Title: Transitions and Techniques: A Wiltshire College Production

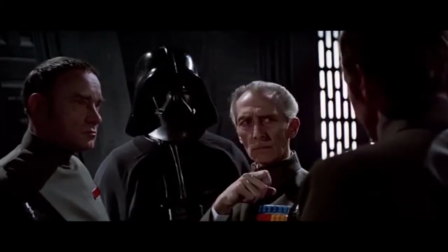[4:12]
Star Wars used this transition many times throughout the film.
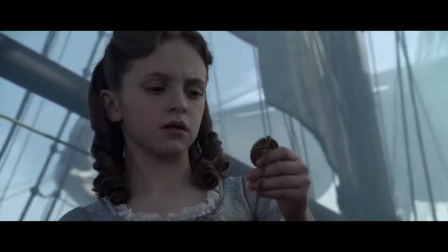[4:16]
The final transition for the classic continuity editing style is the match cut.
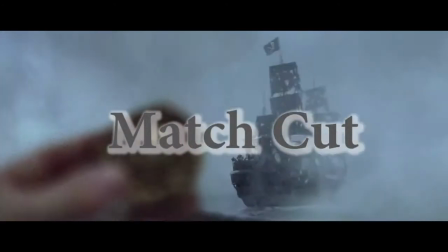[4:21]
Likely the most complicated transition to understand, yet likely the easiest to perform.
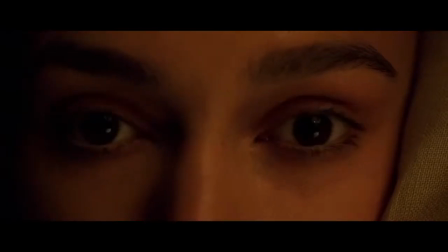[4:27]
This transition is where a cut separates two scenes which each have a certain topic that the camera is focused on.
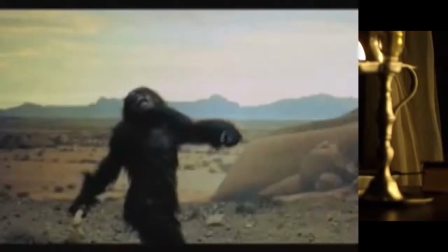[4:35]
This transition may be used to give certain messages through just the transition, possibly comparing the two scenes/topics.
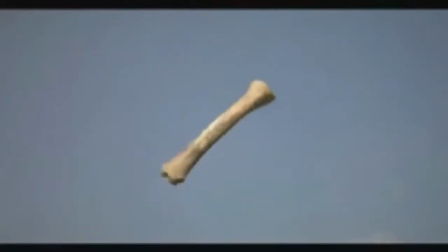[4:43]
2001: A Space Odyssey uses this transition quite early on to compare a tool used by an ape to that of a spaceship.
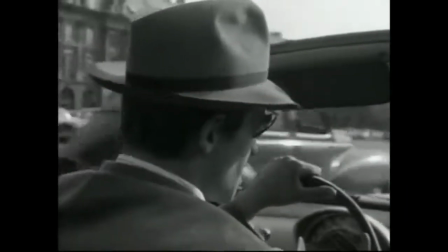[4:53]
Moving on, there is also another type of editing simply called alternative editing.
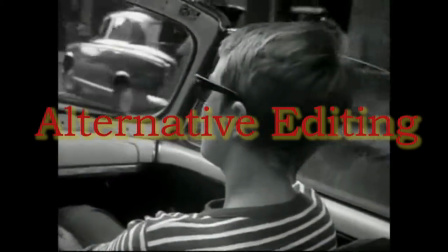[4:58]
These styles tend to not follow the same point of classic continuity,
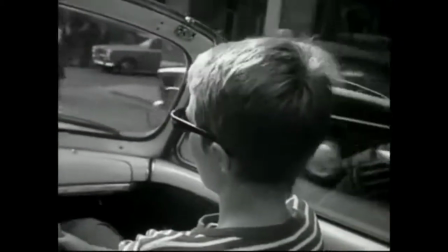[5:02]
since they do not care about making the space the audience sees in a scene believable.
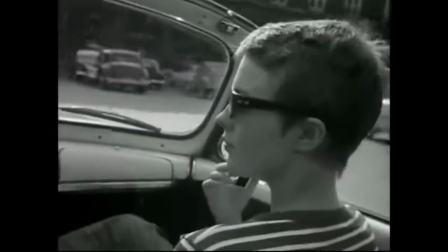[5:07]
However, they are still able to manipulate the audience, suspending their belief.
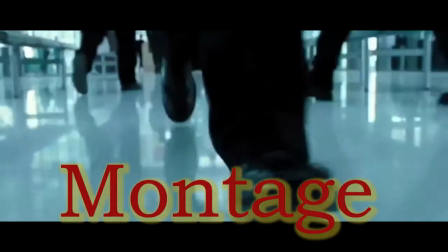[5:13]
A montage is a type of technique where seemingly unconnected shots are connected to make a coherent sequence,
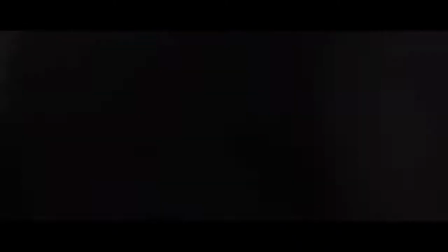[5:20]
even if the shots used are only a second long.
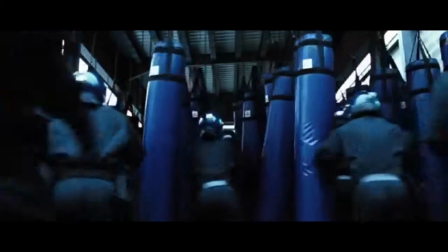[5:24]
The connection of these shots displays a message that the audience may be able to piece together,
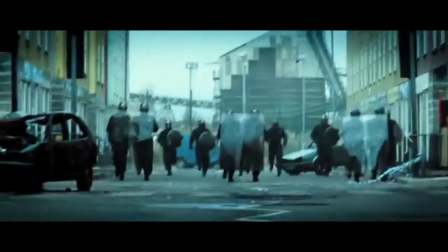[5:30]
in spite of the fact that the shots may not even be in the same location.
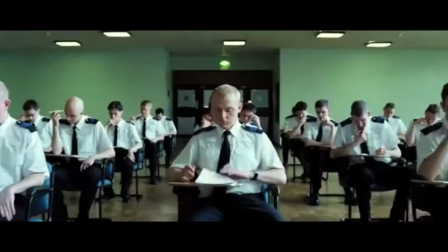[5:35]
Additionally, this can also be aided by a scripted voiceover, which may explain a montage.
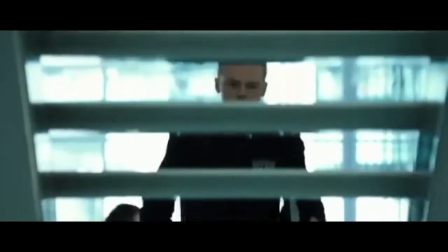[5:41]
The start of the movie Hot Fuzz is a good example of this, as it explains Simon Pegg's character in less than a minute.
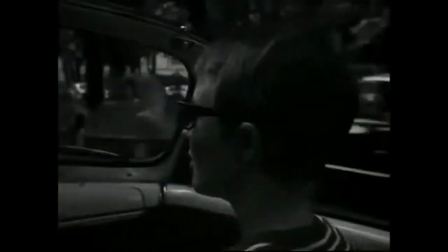[5:50]
A good example of alternative editing is new wave editing,
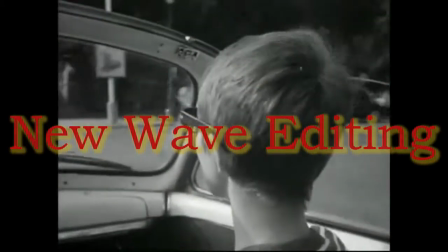[5:54]
which is when the editing done in a movie is deliberately obvious to the audience and makes it clear that this is unrealistic.
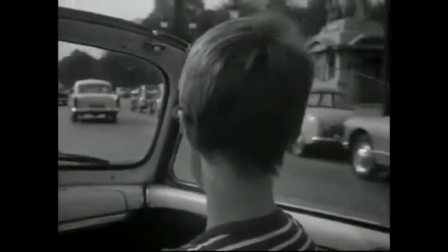[6:02]
The continuity is all scrapped to create this effect, which still makes the movie watchable and may even make the movie as good as it is.
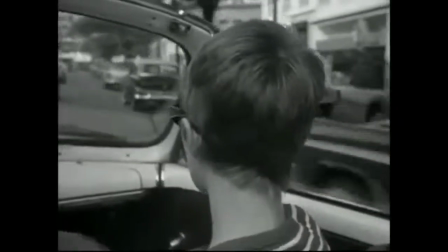[6:09]
La Nouvelle Vague are some of the more well-known movie editors who practice this editing form,
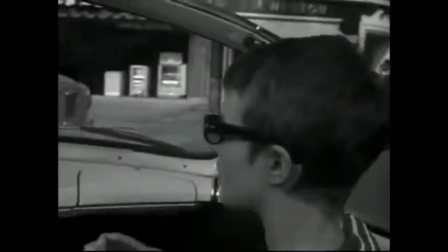[6:16]
which revolutionised editing all around the world.
Might surprise you.
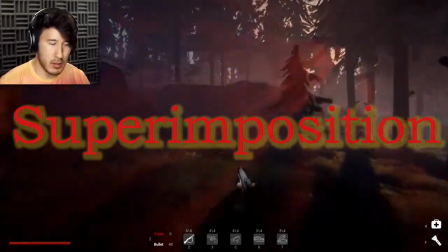[6:23] Oh, wait.
Superimposition is when two images, one larger than the other, are placed on the frame at the same time but with one overlay in the other.
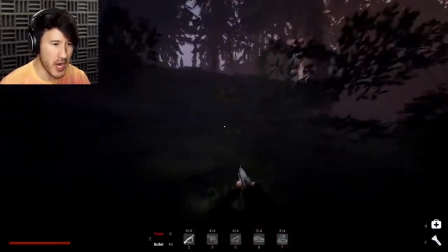[6:34]
This allows the frame to show two different scenes with it being obvious that the audience should be paying attention to,
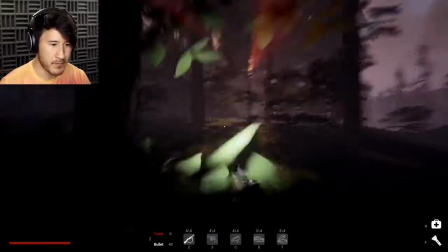[6:40]
but also causing them to switch their focus. A good example of this technique is that of YouTube Let's Play videos,
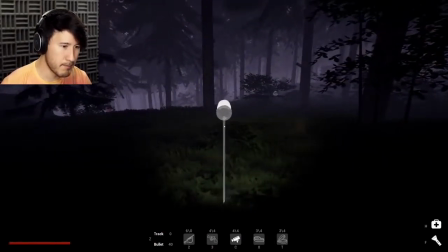[6:49]
which may involve a YouTuber using a face cam to allow the audience to see their reactions towards the bigger image.
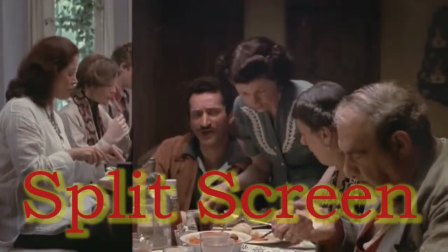[6:57]
Similar to superimposition, split screen is once again where two images are on the frame at the same time, but they are both the same size.
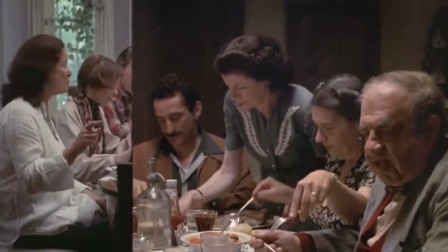[7:08]
This allows the audience to see two perspectives at the same time, which may involve two people's point of views,
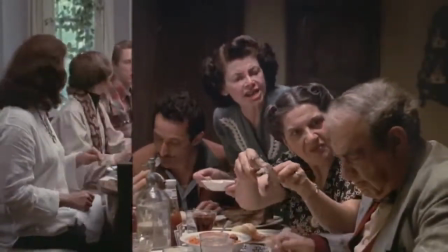[7:15]
or even in some cases, where the character expected to happen and what actually happens.
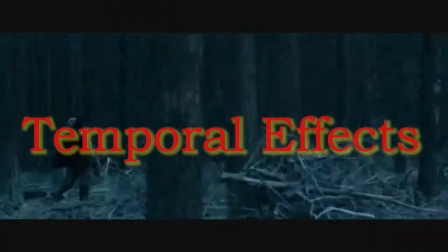[7:22]
Temporal effects are the effects that either slow down or speed up time.
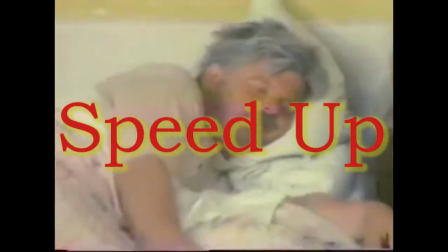[7:28]
With speeding up a scene, it means that a large amount of information may be given in a short amount of time.
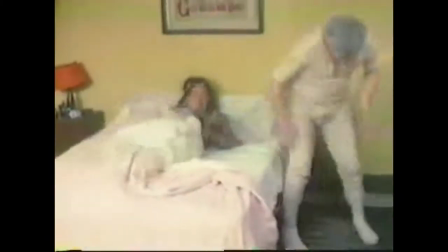[7:35]
This can run simultaneously with montages, as a long scene can be reduced slightly by speeding it up.
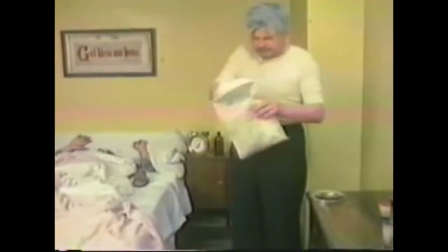[7:43]
It can also be used for comedic effects, allowing unrealistic movements to be performed with little consequence.
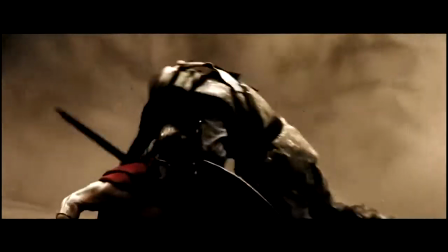[7:50]
The Benny Hill Show is a good example of this. On the other hand, slowing down a scene has its own uses.
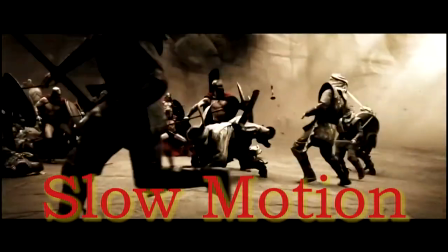[7:59]
It is where a scene is slowed down to make a scene longer than it originally was.
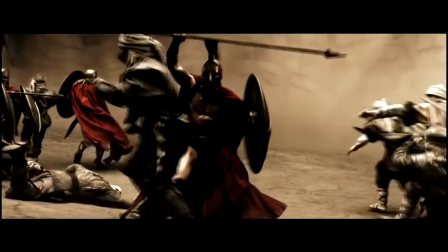[8:05]
This has many uses,
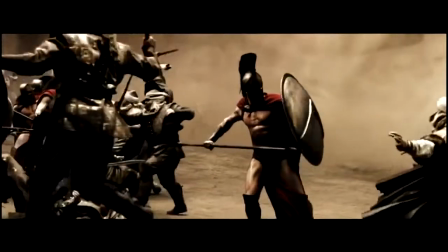[8:07]
such as the fact that it means a scene which may not allow an audience to appreciate the details of a scene can be slowed down to allow these details to be more focused on.
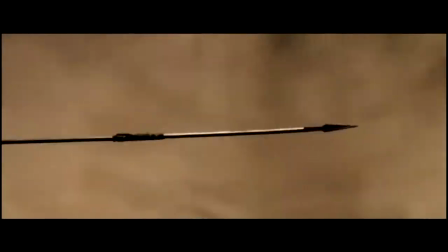[8:16]
Special effects may also be used in a better light because of this.
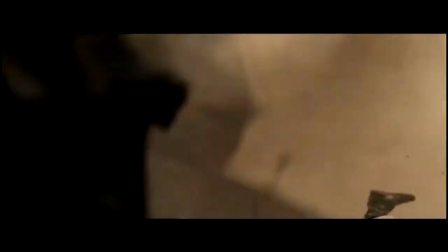[8:20]
The film 300 uses this effect in fight scenes.
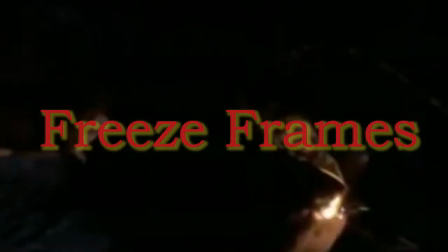[8:26]
Freeze frames are used to stop on a certain moment which may have more significance than originally shown.
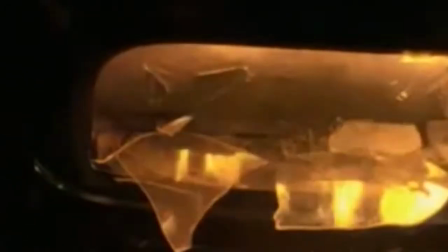[8:32]
It may also allow the movie to stop and explain something which may not have the ability to be shown through visual.
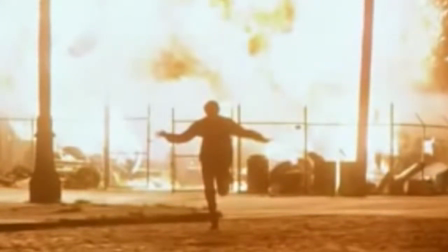[8:43]
Because of this, a voiceover normally accompanies a freeze frame explaining the movie. Goodfellas is a good example of a movie which uses this technique.
Was out of respect.
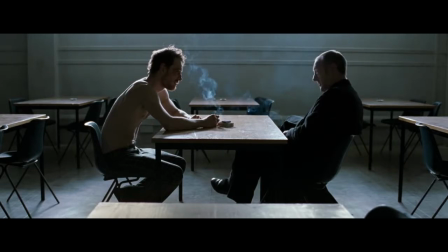[8:55]
If a movie doesn't use cutting in a scene, it may be another technique which has several uses.
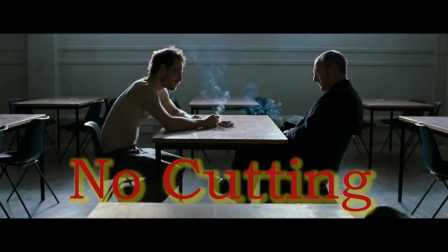[9:02]
Using this technique may make an audience have to completely focus on a scene, as important information may be given during it.
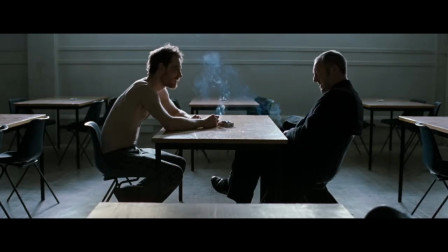[9:12]
It may also be used to make a scene feel claustrophobic due to the lack of space it has.
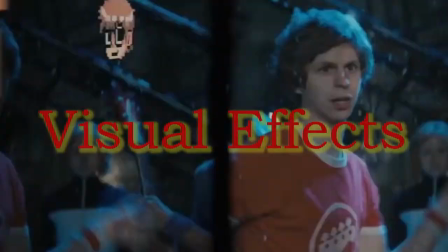[9:21]
Visual effects may also be used to represent certain messages.
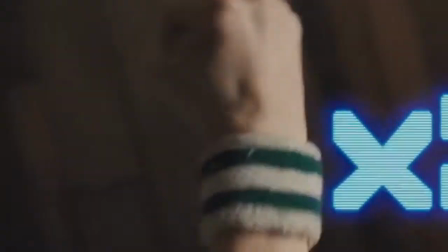[9:25]
The visual effects tend to be done so that it is obviously not part of the movie, but may add something to it to show something.
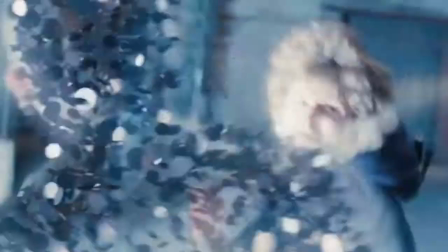[9:36]
This may include an obvious drug sequence or to show a character mentally finding something.
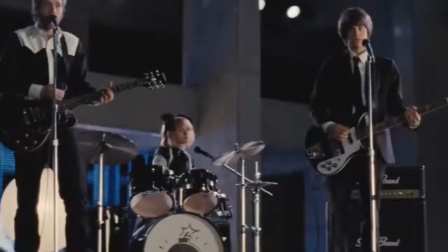[9:41]
A good example of this is the movie Scott Pilgrim vs. the World, which uses certain symbols and words to create an atmosphere similar to a game.
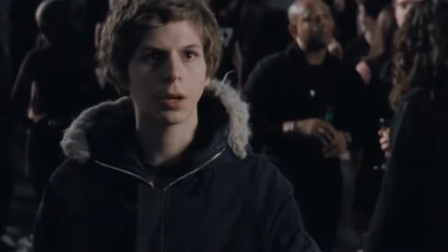[9:54]
However, the best way to fully show the full extent of these editing techniques is to
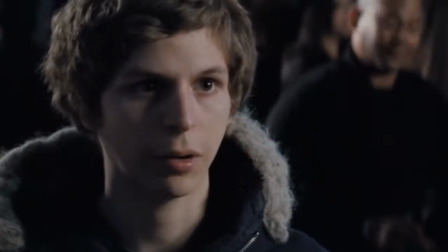[9:59]
create a film to show the best ways how to use the many transitions and techniques we have gone over.
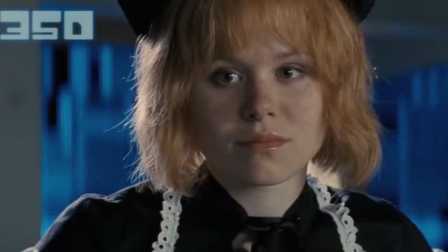[10:04] I'm sorry about me.
Because of this, using the director mode of GTA 5,
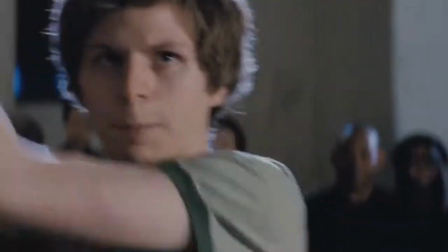[10:10]
I have created a short story to be able to use these editing techniques and show certain messages with them.
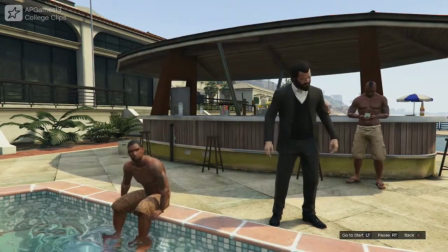[10:16]
First shown are the 180 and 30 degree rules. You can see that the overall space between the two characters remain the same,
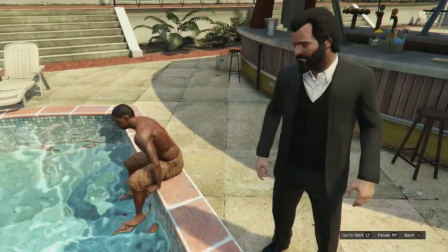[10:24]
and that even though the positions of the camera is changed throughout, they keep true to the rules.
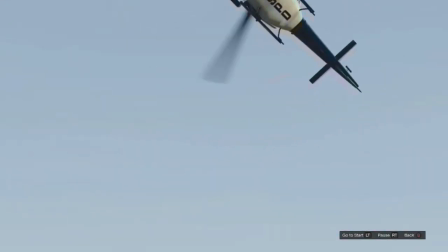[10:30]
Shown next is match on action.
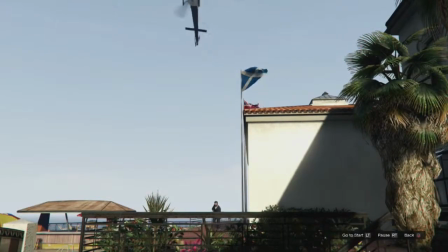[10:31]
You can see that even though the camera changes throughout the scene, certain moments are matched correctly to make the changes of the camera flow more correctly.
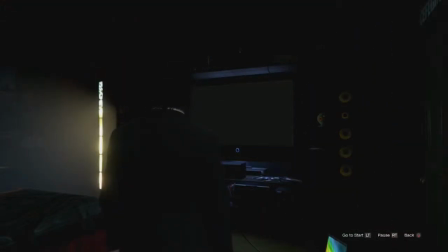[10:40]
This makes the scene stand out more. Both the dissolve and match cut transition can be used here,
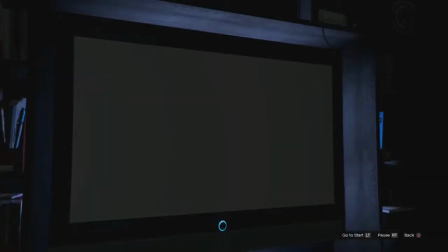[10:46]
as they both signify a connection between the TV and the large billboard in the movie lot.
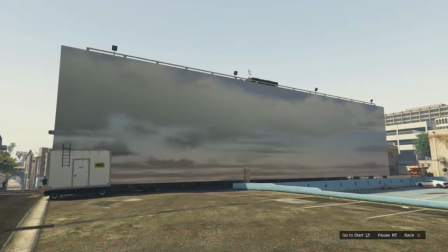[10:52]
It compares the older way of entertainment with the newer way, showing that they are more similar than people believe.
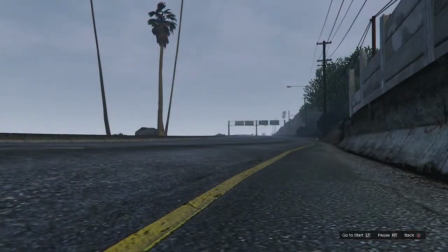[10:59]
Fade in is used here, which allows the scene to move in gracefully and shows that a new sequence has started.
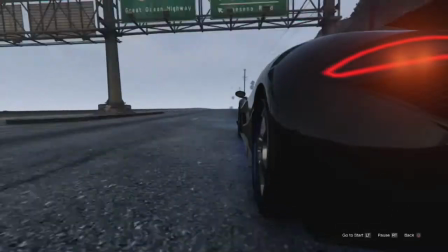[11:05]
It could mean that this is either the beginning of the movie or the start of a new chapter.
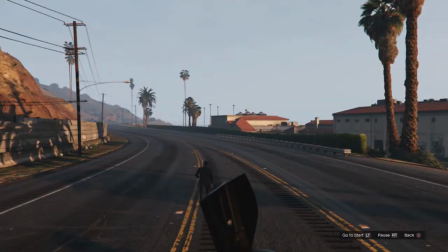[11:11]
Fade out is used here, which allows the scene to end with style. It shows that the sequence has officially ended and may signify an ending to the movie or chapter. It represents closure and shows that the loose ends may be tied up.
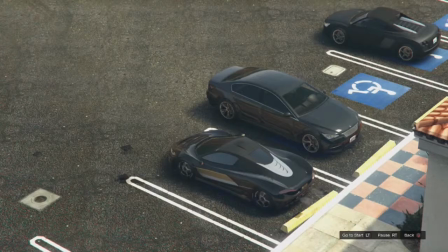[11:26]
In this scene, a wipe is used to move on to the next scene. This shows that a change in location has been made and that a page within the movie has been turned,
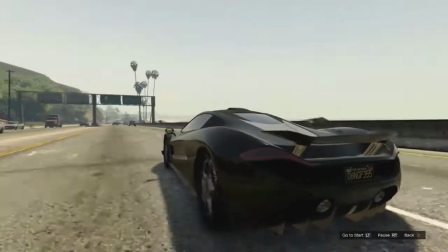[11:35]
signifying a new pace within the movie that may explore a new subject.
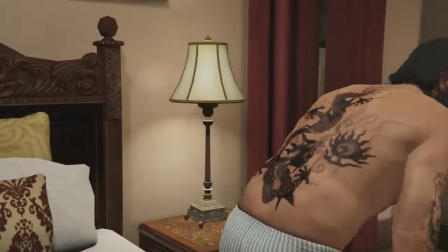[11:42]
A montage can be used to give a large amount of information in only a few seconds.
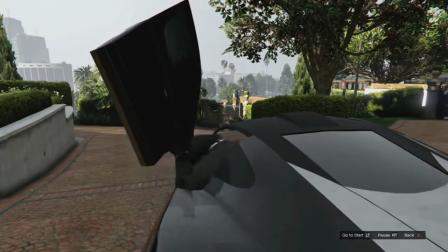[11:48]
In this montage, it shows Michael's daily routine, which may even be repeated to show a repetitiveness with his life.
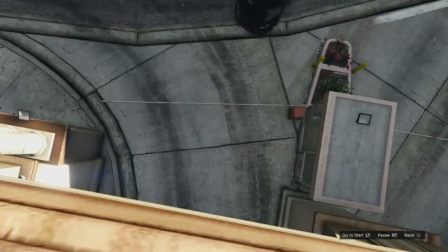[11:55]
Just that could explain a possible plot within the movie.
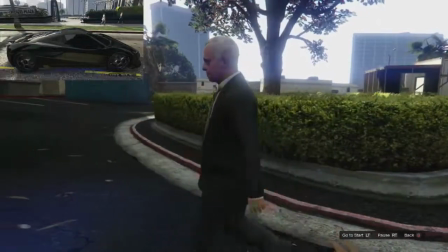[12:00]
In this scene, a superimposition is used to show that Michael is late for work.
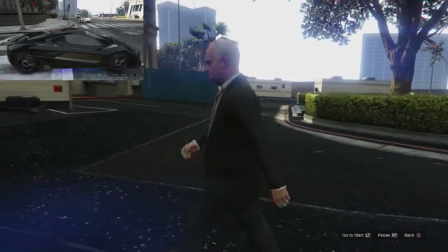[12:05]
Whilst the major focus is on Michael's boss about to enter his office, it also shows that Michael's still driving to work.
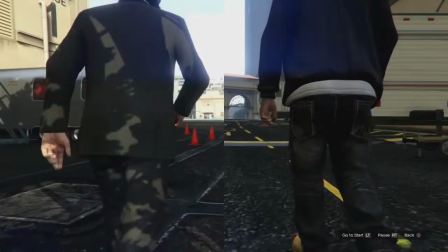[12:12]
A split screen is used here to show both characters are focused at the same time, which will lead to both being seen by the audience.
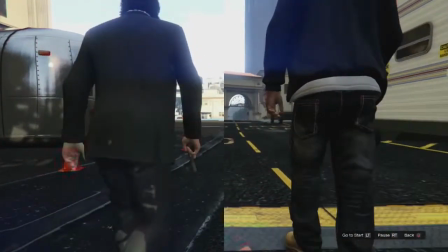[12:19]
It allows a shorter run period opposed to the normally used jump cuts.
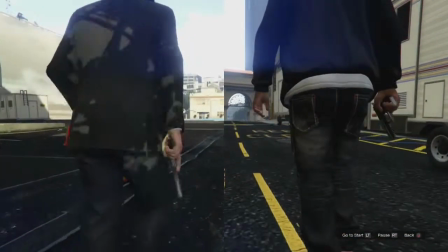[12:24]
Additionally, notice how whilst Michael's focus is on the right side, Franklin's is on the left.